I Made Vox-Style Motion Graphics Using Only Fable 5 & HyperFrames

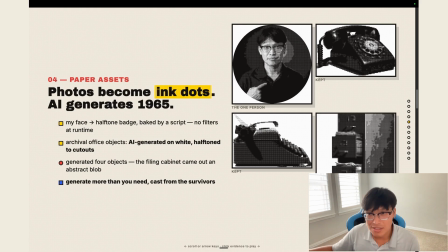4:08 Then we have our archival office objects, which is this telephone, this typewriter, and this cabinet. Is generated on a white halftone cutout. Well, we created 4 different objects, but right down here, you can see that the filing object, it came out a little bit of an abstract blob.
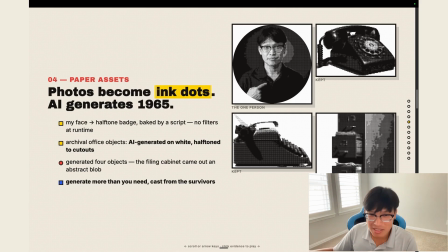4:24 It's kind of hard to see. So we decided to take that out, leave that out. And what we learned is you want to generate more than you need, and you take what works from the survivors after assessment.
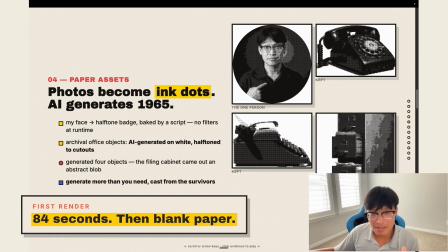4:35 At least this is what the agent did. We're just looking at the back end. And in the first render, it was an 84-second rendered.
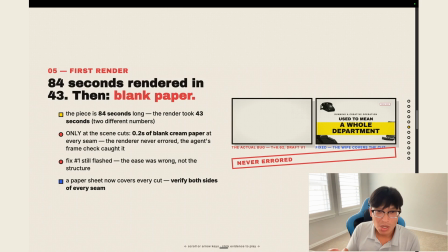4:43 In 43-second, there was a blank page in which the render didn't notice, but the agent eventually did. So it fixed that on the back end. And so whenever it was doing a transition from one scene to another, it would just look really odd and very jarring.
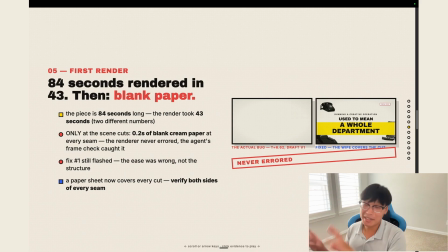4:58 In this case, it used a wipe in order to cover and transition to the next scene. That way it wouldn't be jumpy or look jarring.
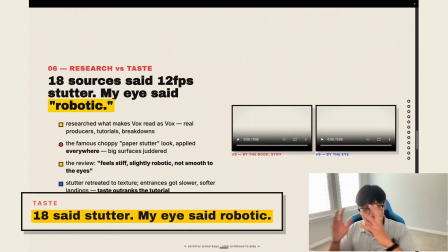5:05 Step 6 was our research versus our taste.
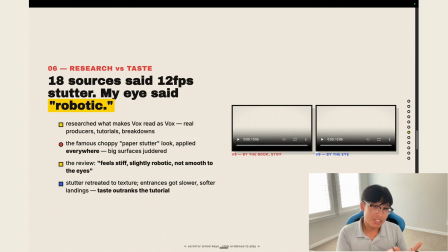5:09 So there's a difference between what we research and what we see as a result of the output.
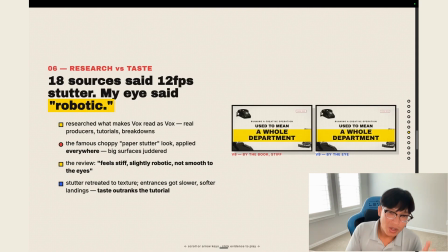5:15 And in this 2 videos here, I'm going to show you that the left side was the one that Cloud Code researched up and found and tried to copy. But then the right side was more so of my taste. I wanted a more smooth type of feel rather than that jumpy, jarring feel.
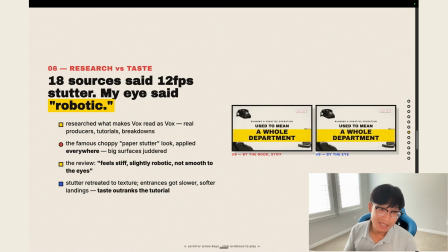5:31 According to our research, it said that Vox typically makes these animations, and according to their producers, tutorials, and breakdowns, they use this very stuttery look, 12 frames per second, as I mentioned.
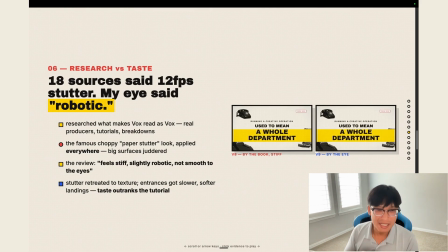5:44 But it felt a little bit too stiff, too robotic for me. And so from there, I made a stylistic choice.
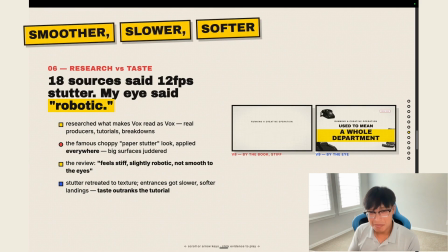5:52 We are going to make it a little bit smoother, a bit slower, and softer.
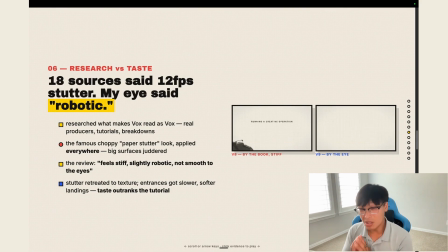5:56 That way, it just, overall, I like that type of look a lot better than the jarring jump.
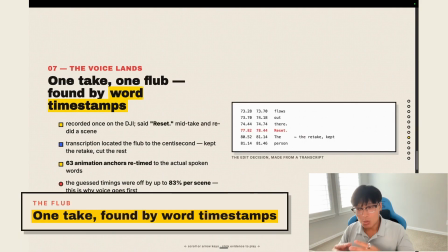6:02 The next step was recording our voiceover.
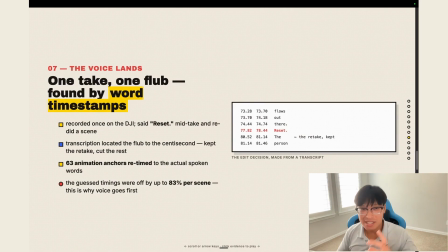6:05 It was all in one take, but I did mess up at one part, which was then later found by our agent, Fable 5, using a word timestamp. So we recorded it, and when we messed up, we said reset. And this allows us to use that as a trigger word, so that once I told Fable 5,
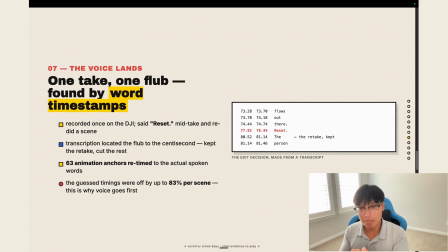6:21 here's the voice recording, but I messed up the part that I messed up, I said reset on, and I said the whole line again. It's able to quickly scan through, transcribe my voiceover, and locate where I messed up from there.
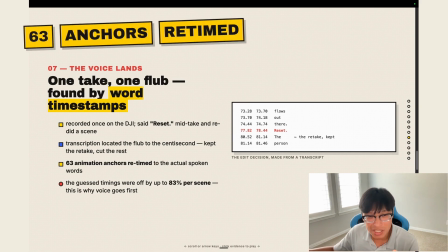6:35 Because this ended up being a 63 animation anchor retimed to our spoken voiceover.
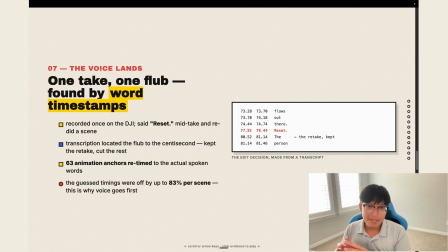6:40 And the thing is, originally, whenever I created this animation, we created the animation first, and then we did the voiceover rather than doing the voiceover and then creating the animation from there. The key here was that I wanted to see what the animation looked like before I did the voiceover.
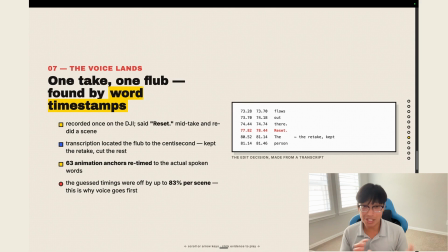6:56 That way we can adjust it, because the agent can quickly adjust our animation according to our voiceover. This, of course, does burn a little bit more tokens on retiming the voice, but it was a trade that I was willing to take.
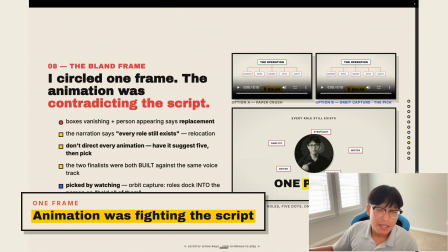7:11 Okay, step 8 was blending in the frames. There was one frame that I felt was a little bit weird.
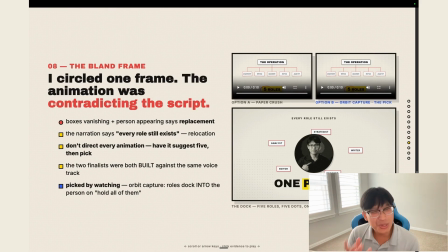7:18 It was a little boring, dull. I just didn't like it. So I asked Fable to go ahead and generate me 5 different suggestions on how we could change up the animations in order to fit what we're writing about.
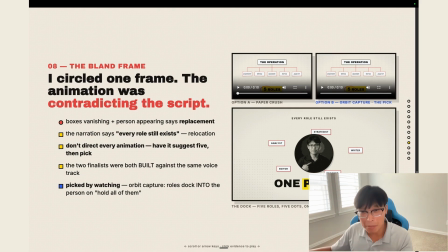7:33 It gave me 5. I narrowed it down to these 2 right here, the paper crush and the orbit capture.
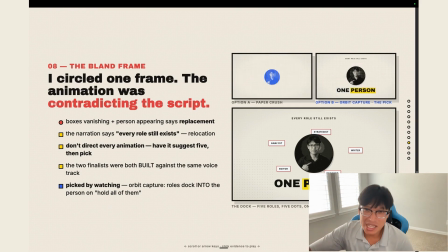7:40 And between these 2, I was pretty torn. I had to watch it quite a few times to decide which one I ultimately wanted to go with. As you saw in the video originally, I went with option B, which is the orbit capture. I just felt that that encapsulated more of the idea that it broke down from structure and now it's surrounding a person.
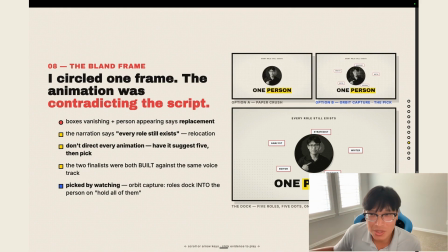7:59 Although, you know, either one would have been cool as well. I just like the orbit one a little bit better.
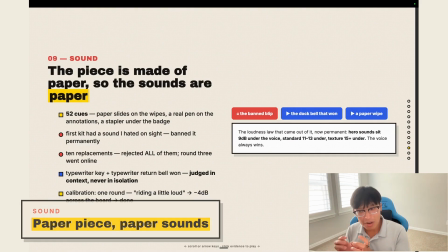8:04 The next piece is the sound. And this is where sound design is very important in any type of animation.
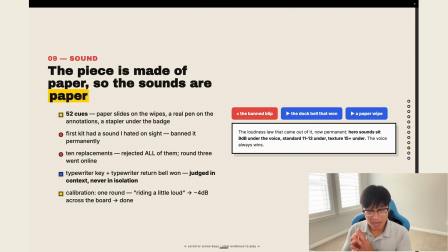8:11 It's what gives the animation life, right? So I knew that I wanted sound design.